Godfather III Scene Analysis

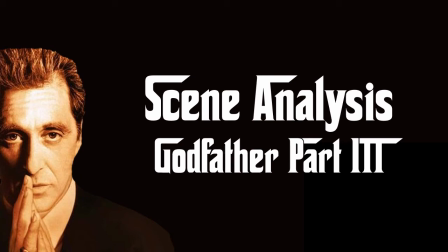0s
This is a brief analysis from the film Godfather Part 3 in order to help students to be able to talk about films and how scenes are put together.
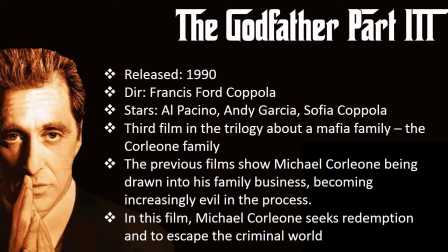10s
The Godfather 3 was released in 1990 and directed by Francis Ford Coppola. It stars Al Pacino, Andy Garcia and Sofia Coppola, and it's the third film in a trilogy about a mafia family, the Corleone family. And in the previous films, Michael Corleone has been drawn into the family business,
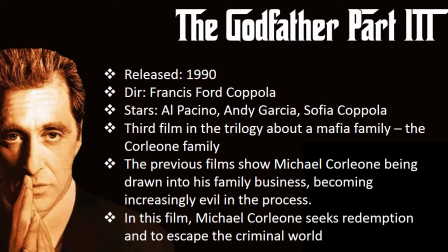29s
becoming increasingly evil in the process, including murdering his own brother in the second film. In this film, we see Michael trying to seek redemption and to escape his life in the criminal underworld.
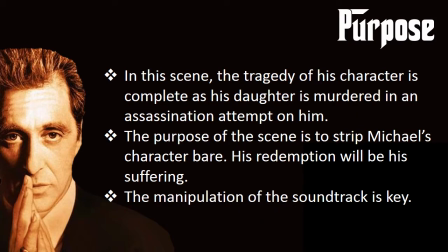43s
In this scene, the tragedy of Michael's character is complete as his daughter is murdered in an assassination attempt on him. The purpose of the scene is to strip Michael's character bare. His redemption will be his suffering.
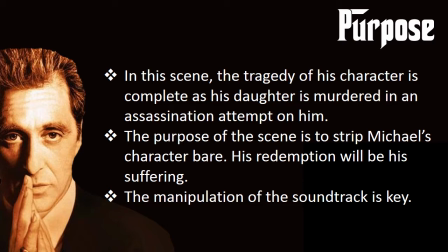58s
And the manipulation of the soundtrack in this scene is key. The camera is generally in a fairly neutral position. The camera assumes a position on the steps, you'll see, as if we're part of the action. But the key that I'll be focusing on here will be the use of soundtrack.
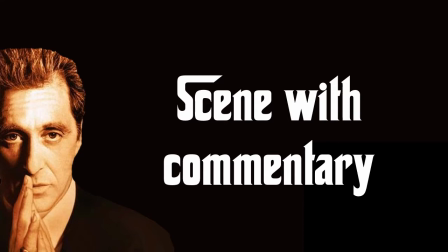79s
This video is in two parts. You'll first see it with my commentary over the top, and then you'll see it again without any commentary if you want to see it the way it was originally intended.
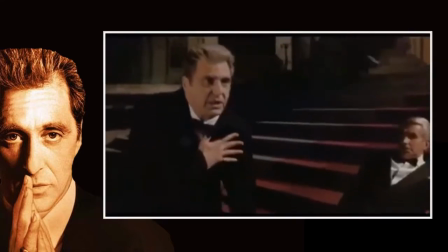91s
In this scene from The Godfather Part 3, there's just been an assassination attempt on Michael Corleone,
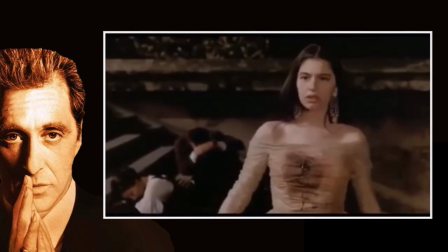96s
and his daughter has been caught in the crossfire and has just been shot and killed.
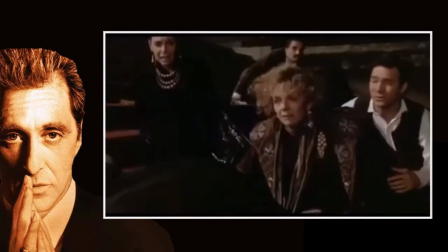105s
The use of camera here is important, but I really want you to pay attention to the use of sound.
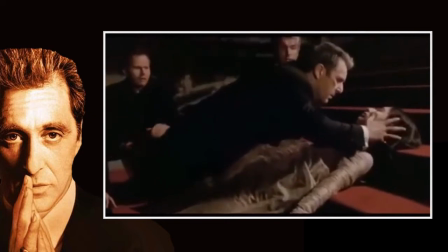111s
At the moment, the sound is all diegetic sound.
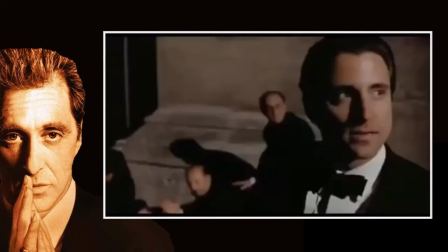114s
It's from the world of the scene as everyone starts to scream and we have all this outpouring of grief.
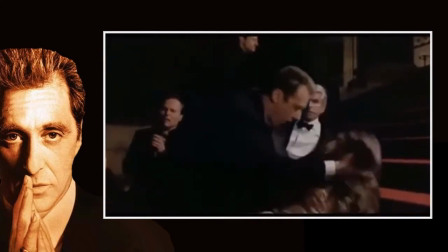122s
But the camera is also situated on the steps low so that we're part of the action.
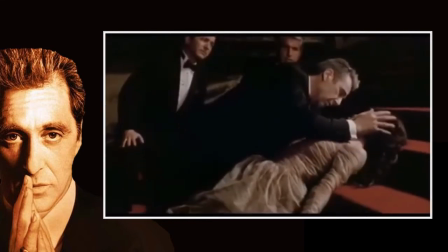127s
We are one of the people on the steps. And the camera cuts to reaction shots from various characters.
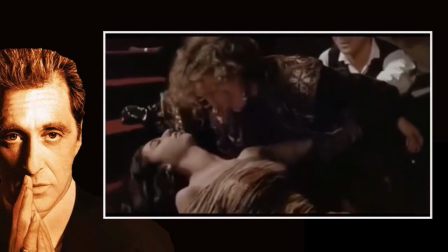138s
And now that screaming gives way to silence, and we can start to hear the music starting to come up.
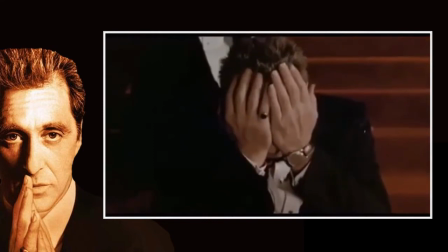147s
And what's going to govern the rest of this is the absence of the screaming,
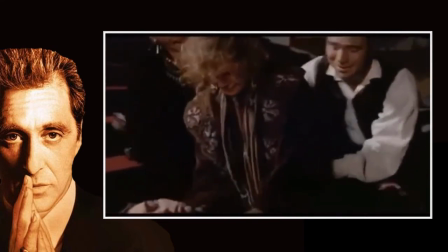153s
as Michael cries out and screams at the top of his voice, but we actually don't hear it.
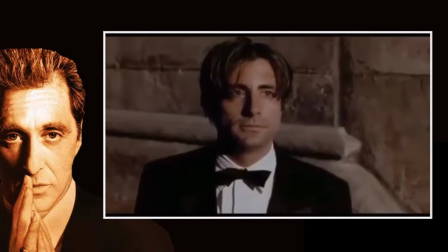163s
And it's just the music, and seeing this, it actually does bring the emotion out.
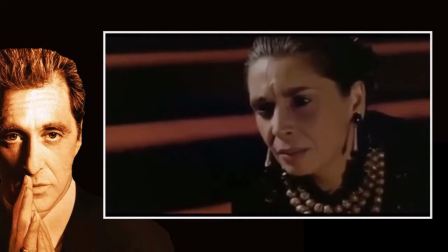167s
The lack of his scream, it actually makes this scene all the more emotional, and we see the reaction shots of all the other characters in the scene.
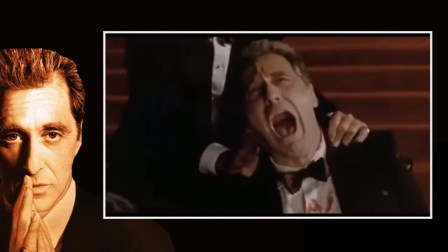177s
This is important because in the context of the whole series of Godfather films, Michael is incredibly calm.
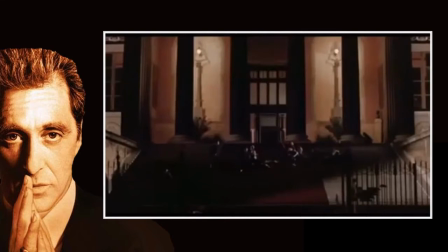184s
He's not an emotive character, and this is the first real outpouring of emotions we've seen in the series.
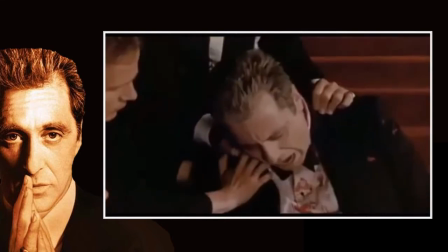189s
Now we have this long shot,
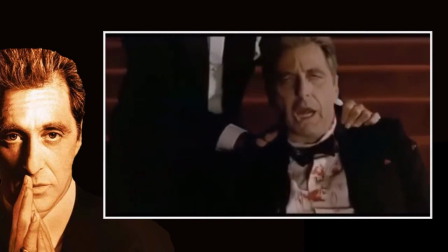193s
and the complete devastation of the scene is realized, and the camera is in close here with these reaction shots of everyone else.
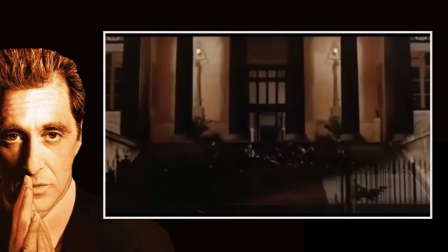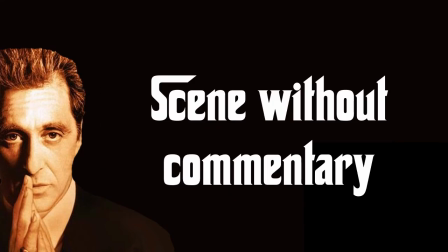208s
And now for the scene without commentary.
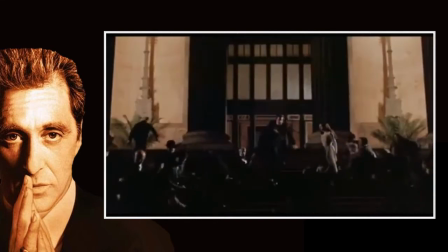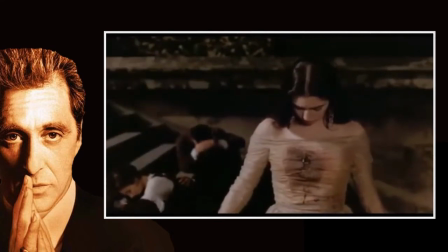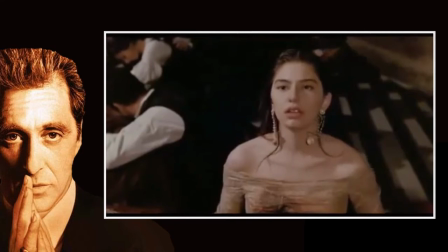223s Dad?
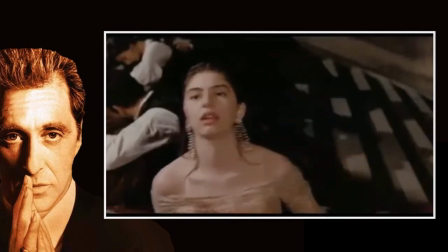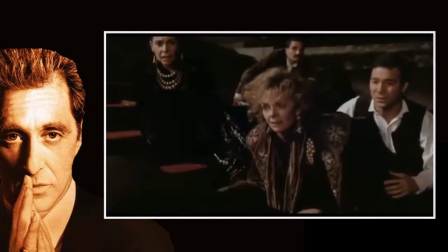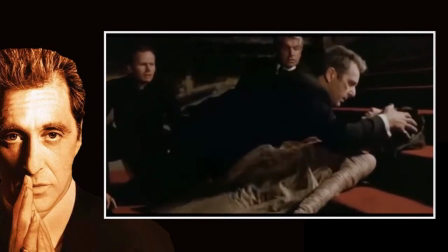234s No. Oh, no. No!
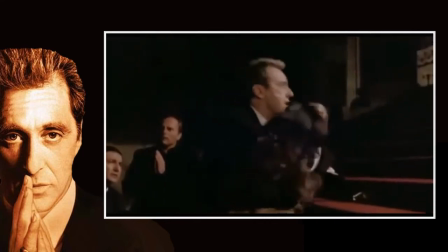242s Mary! Mary! Oh, God. No! God, no!
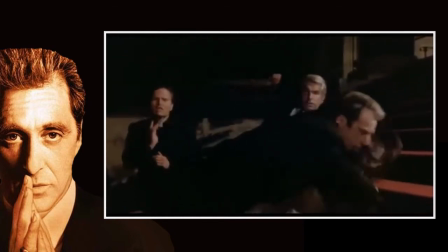248s Oh, God, no, please!